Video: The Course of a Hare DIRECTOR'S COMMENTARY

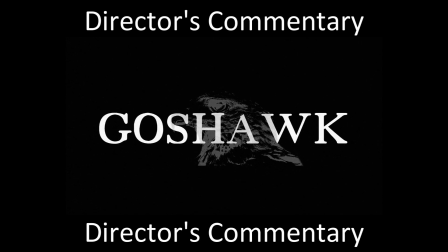[0:01]
Welcome to the director's commentary of Course of a Hare, my short film.
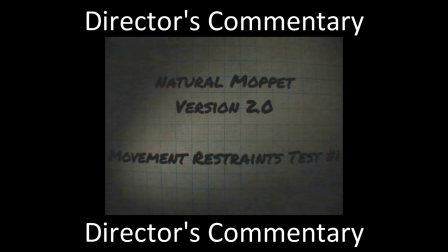[0:08]
Let's just get right into it. So, this is the first tape.
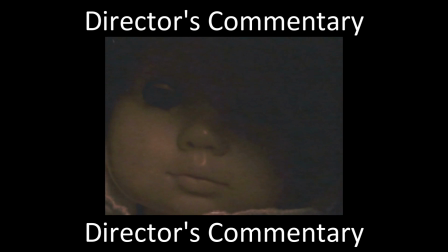[0:14]
If you haven't seen it by itself, go check it out. This is going to be sort of spoilers.
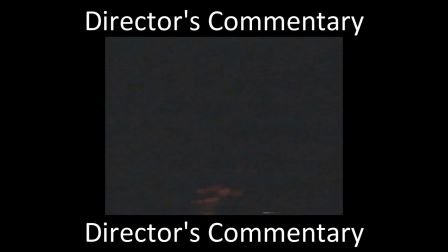[0:19]
So this first tape, the movement restraint test, was essentially the first idea I had
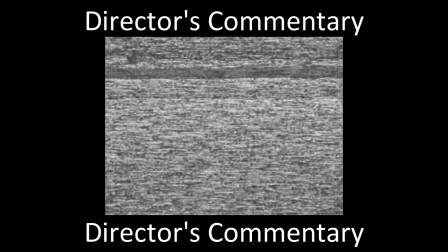[0:26]
for the first sort of thing that I wrote down about it, was the idea for this tape.
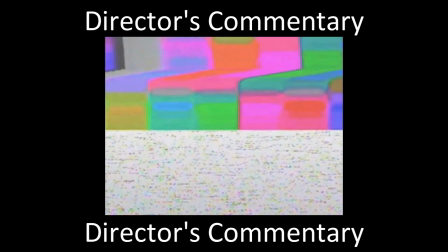[0:32]
And then it goes obviously directly into the opening credits.
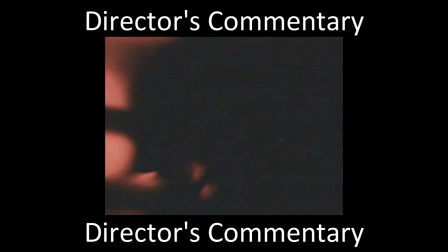[0:38]
Now, this song, which was an early demo that was released of a Nirvana song called Sappy,
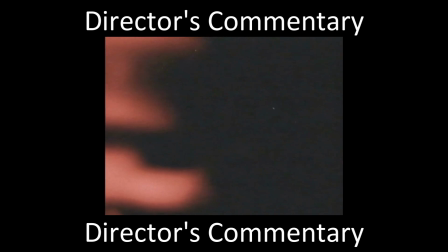[0:49]
was actually what I listened to when I came up with the idea for this. I came up with almost the entire story while just listening to this song.
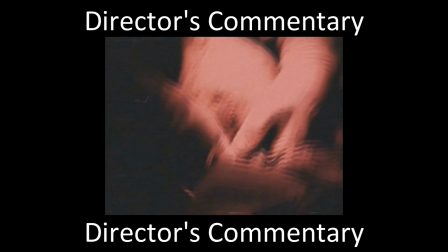[0:58]
And this opening sequence was essentially just an attempt to make it seem
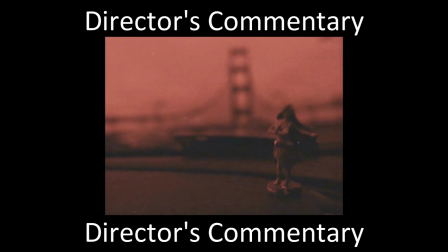[1:06]
separated from maybe the more just separate YouTube videos of tapes.
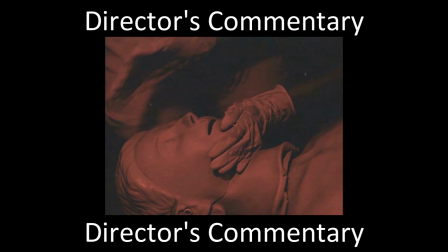[1:11]
These are, a very specific, it's a short film.
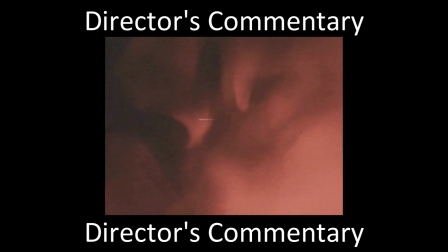[1:16]
It's a cohesive piece that is just this one video.
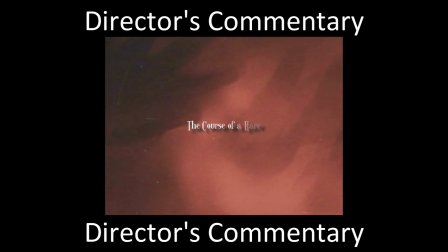[1:22]
And so obviously there's the title, The Course of a Hare,
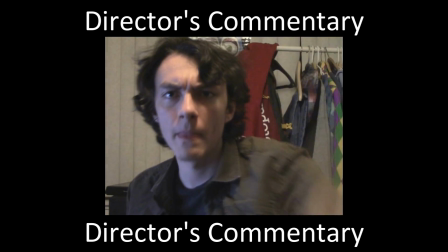[1:25]
which is essentially when a dog or a fox, you're using them to hunt rabbits.
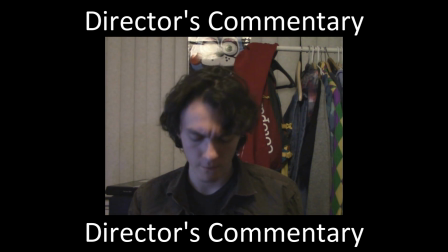[1:32]
This character of Michael Obit is, he's pretty generic. He was going to have a little more depth originally. It was going to be a feature film originally, as most of my projects start out as, and then obviously it didn't become one.
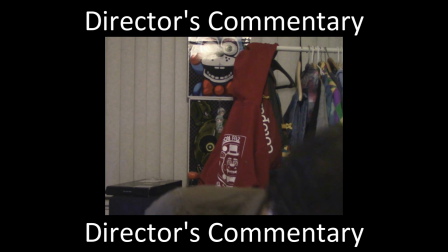[1:47]
But I think this is another thing that sort of separates it from the other FNAF VHS stuff.
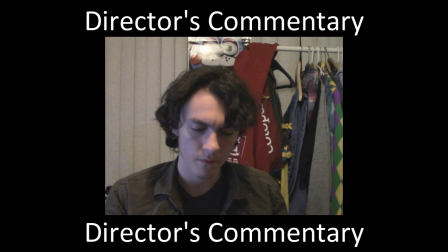[1:52]
There's this sort of live action element of, it's not just these tapes that you're finding on YouTube. It's somebody is showing them to you. There's this found footage element to it. Something I do want to say about the movie, about the short film, is I actually wrote the script for this before it all blew up.
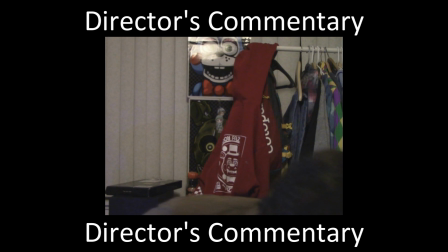[2:15]
I just watched the Squimpus tapes, and it was before they'd blown up, before people were sort of copying them all over the place and making their own versions.
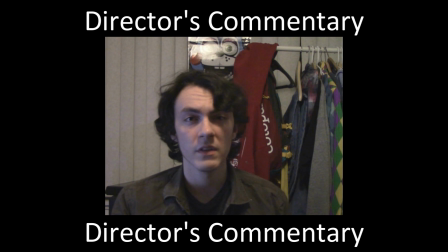[2:22]
And I really wanted to make a found footage film in that sort of old VHS tape style.
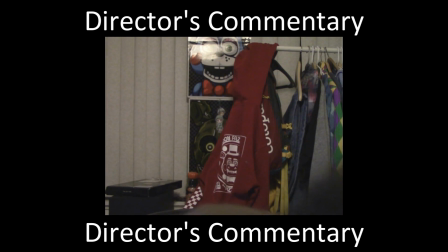[2:28]
And so there's a lot of things in here that are very reminiscent of other VHS tape videos, but I had come up with this whole idea before
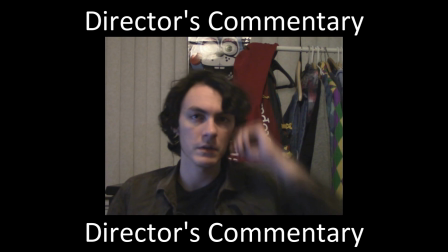[2:39]
any of the blew up. This was a thing I remember telling my friends about a long time ago, just when the Squimpus tapes was first come out.
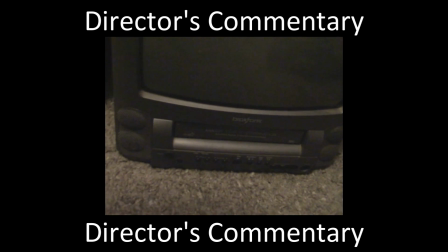[2:48]
This TV is a real TV that I have in my room. I watched Blair Witch Project on it.
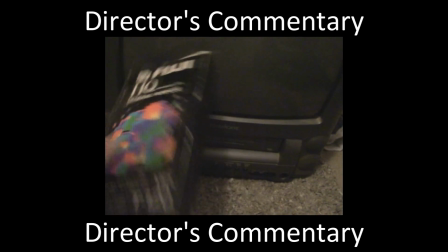[2:57]
That's essentially all I've watched on it besides like home movies. It is sitting in the exact same place behind me on my floor.
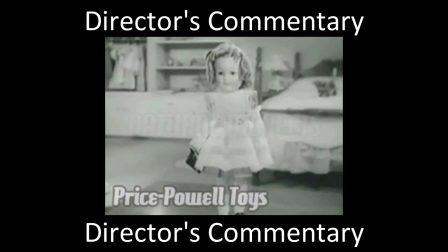[3:04]
So this one, the Price Powell Toys Natural Moppets.
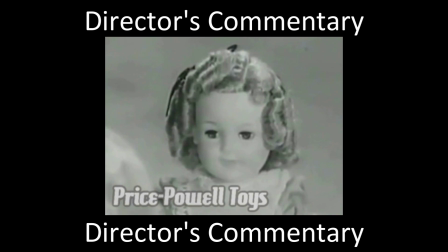[3:09]
Originally the name Natural Moppets was going to be so much bigger and more prominent, but again, had to cut a lot of stuff out.
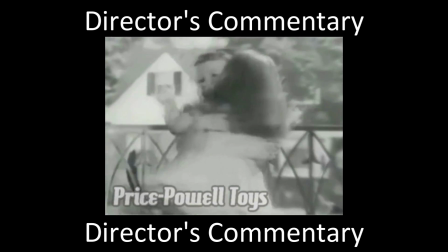[3:17]
Originally I was going to call it Real Dolls because I didn't realize those were a thing, but not at all the same type of product.
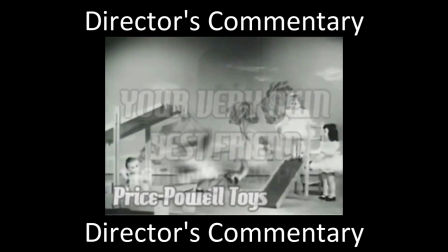[3:23]
All of this stuff is actual old footage of old doll stuff, including the baby crying.
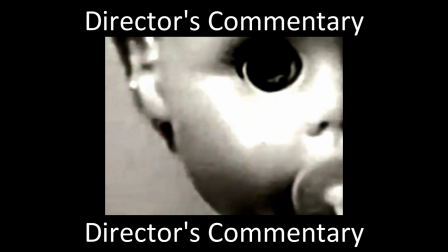[3:29]
I had that idea, and then I was like, wait, there's an actual old, 1970s doll that's its selling point was that it cried?
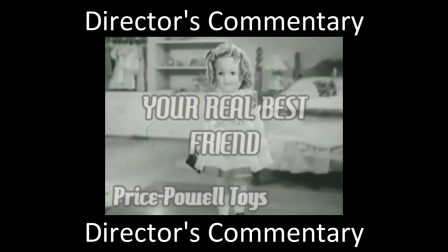[3:37]
And there was. And Your Real Best Friend is also
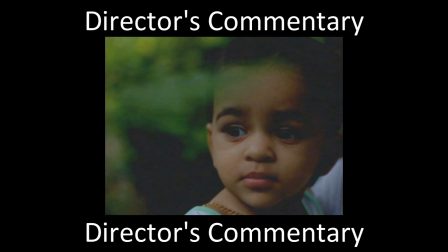[3:42]
a slogan from a real toy company that makes, weird robotic toys, so I figured that would be a fun little Easter egg, because I thought it sounded creepy.
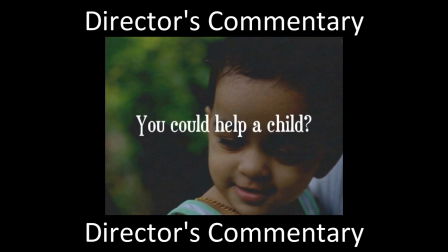[3:51]
I made this one essentially with the exact intent of the vine that goes,
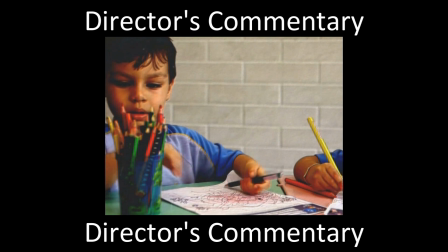[3:57]
what would you do if there was a child right in front of you? And then there's the guy who goes and smacks the kid.
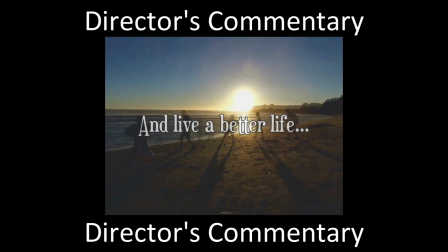[4:06]
And then I was like, I gotta make one of these.
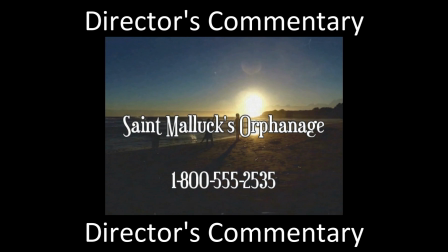[4:09]
It also has lore importance, as we'll see later, but I just thought it would be funny,
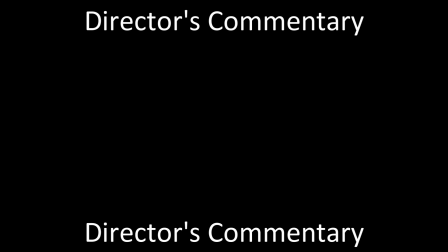[4:16]
just to sort of make that type of advertisement for one of these. Next tape, Price Powell Toys.
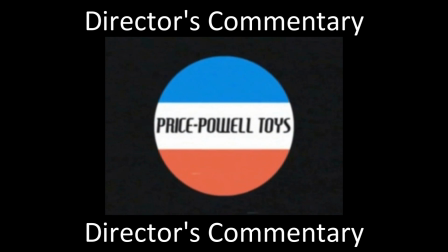[4:24]
I wanted to give a really authentic, old,
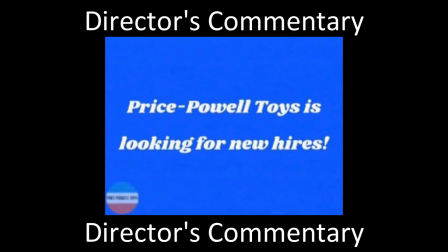[4:29]
sort of look, opening for a toy company.
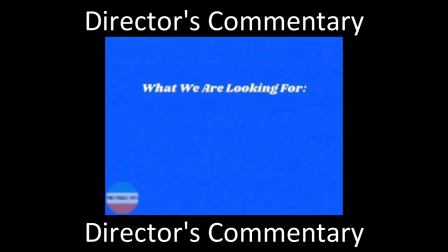[4:34]
Price Powell is based off of, obviously, Fisher-Price. And this is sort of based off of old, even though this is supposed to be 90s, this thing is based off of early 2000s videos, the blue background, the 3D spinning text.
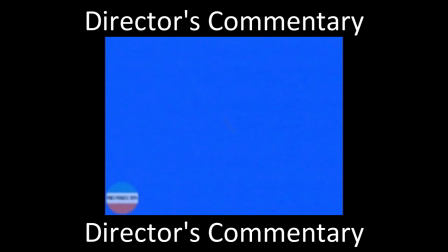[4:52]
I think it came out pretty good. I also feel like this music reminds me very much of I think I got this from some shocker screamer video where it ends with like a big scream, yell, jump scare at the end, and it's like some horrible image.
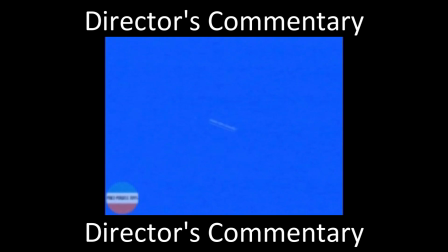[5:10]
But I thought this honestly captures that feeling of like something bad is going to happen at the end. And obviously it does, but it's not just a screamer, it's that.
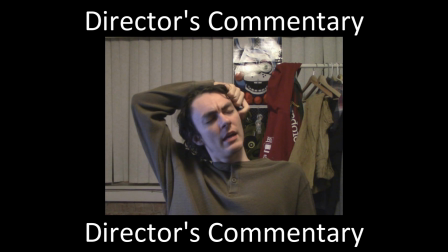[5:22]
And so here, it's a little bit weird because all of it is filmed at night,
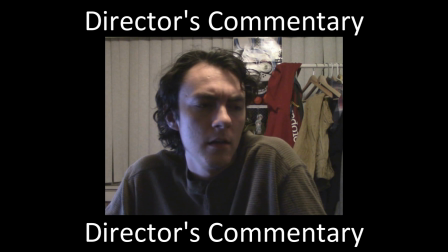[5:26]
so it doesn't make it seem like these are supposed to be filmed on separate days, but that's what they're supposed to be.
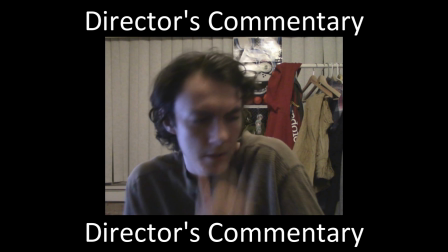[5:33]
That's why my clothes change.
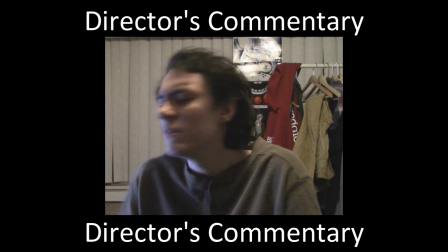[5:36]
But it's sort of weird because there was originally a couple scenes that were like in the day, and then, oh, this is the next day.
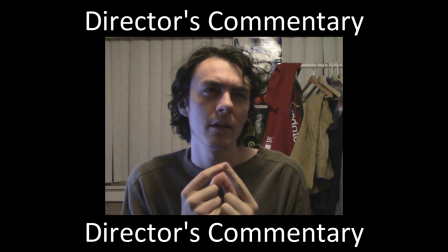[5:42]
But I ended up having to cut those out because they didn't really add anything to the story. But now it just seems like I changed clothes all on the same night.
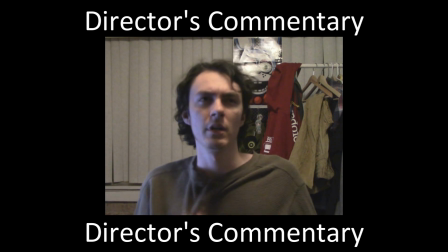[5:50]
But this is supposed to take place over 2 days. I was thinking about not having the like taking down my Five Nights at Freddy's posters in the background because
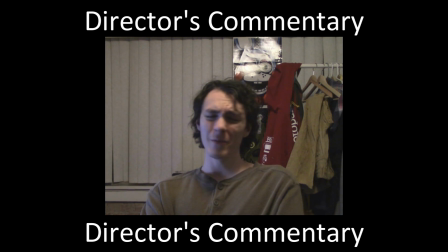[6:03]
it's just, it seems too on the nose. But I thought it'd be a fun Easter egg, and I didn't want to take my posters down.
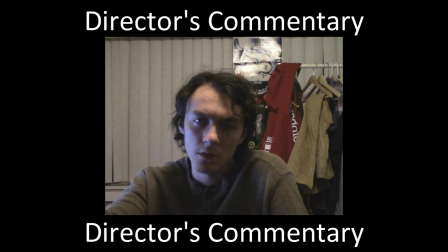[6:13]
Moving on to the next tape. I guess here's whatever the next one is.
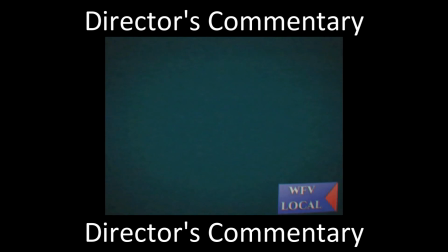[6:22]
Here we go. WFV Local. This is the one that I took the most inspiration from something else besides Squimpus.
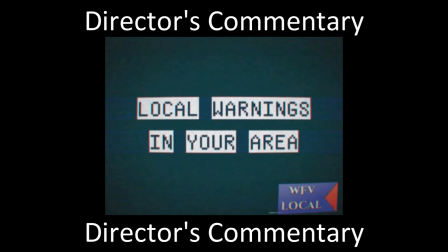[6:30]
This one is very,
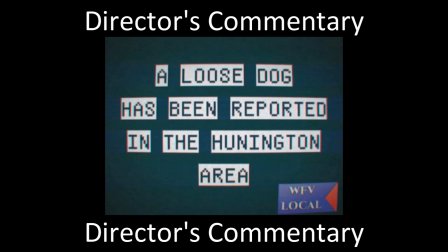[6:32]
it was originally intended to be like a news broadcast, so someone standing in front of like the news area and being like, recently these things have happened.
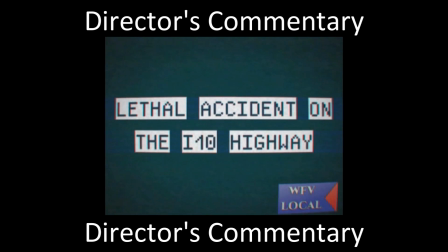[6:40]
But after watching Local 58, I thought this sounded like I liked the idea of doing this way better.
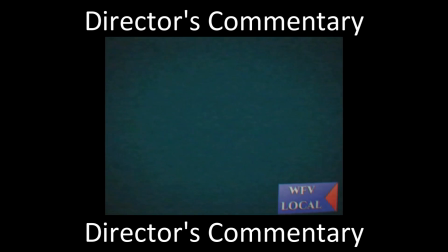[6:47]
And I think this is one of my favorite ones, even though it's super simple, super short. It's just text on the screen.
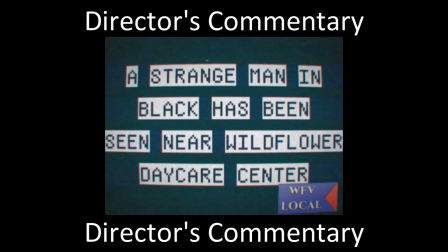[6:52]
But this part,
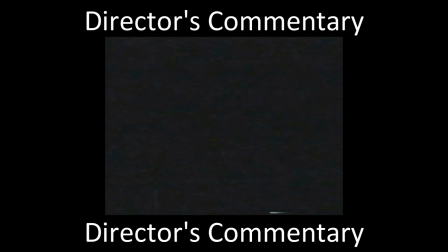[6:56]
like, I felt really proud of that moment of just no music, and there you see the Man in Black's face.
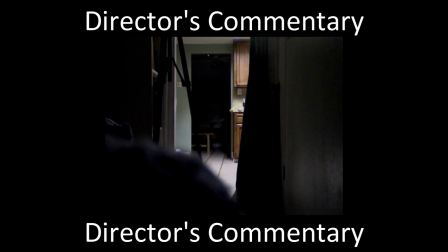[7:02]
So here we have the break-in scene. It's funny, I didn't get another actor for this.
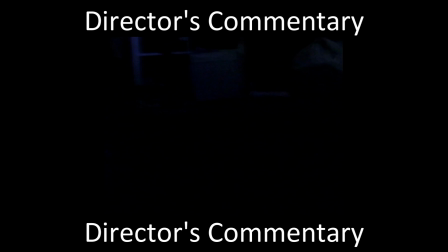[7:09]
Every single person that you see in this, besides the face that comes out, which is, I'll talk about later, it's an AI-generated face. That is me setting the camera down, as if I'm getting under the bed, and then jumping over the camera, and then walking in.
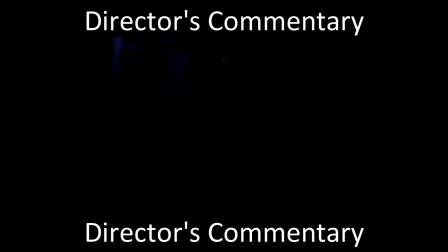[7:28]
So that is sort of, all the characters again are me, every single one of them. And I wanted to keep this sort of drawn out and awkward and hard to see, because I felt like as long as it gave the impression that someone had broken and taken a bag,
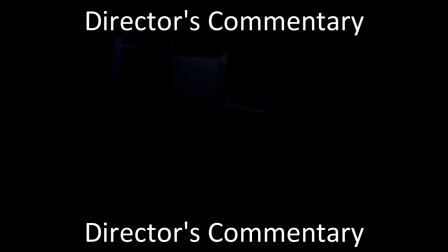[7:44]
it was doing its job, because that seems more real than something super cinematic.
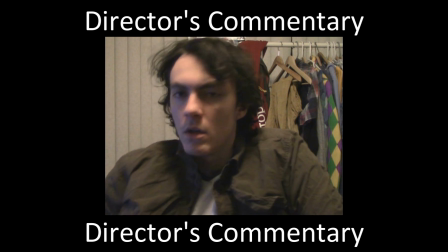[7:51]
So here it is. Here's me talking about, so last time you see my character alive.
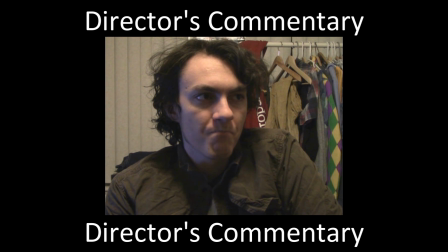[8:02]
Yeah, it's, I mean,
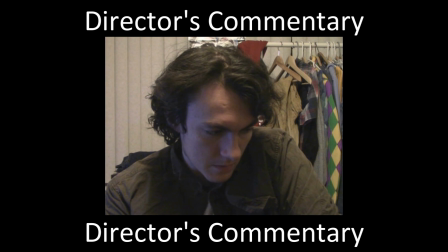[8:06]
the whole movie, or the whole short film, is pretty simple, you know?
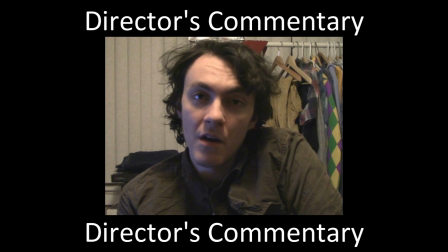[8:14]
The story is pretty simple.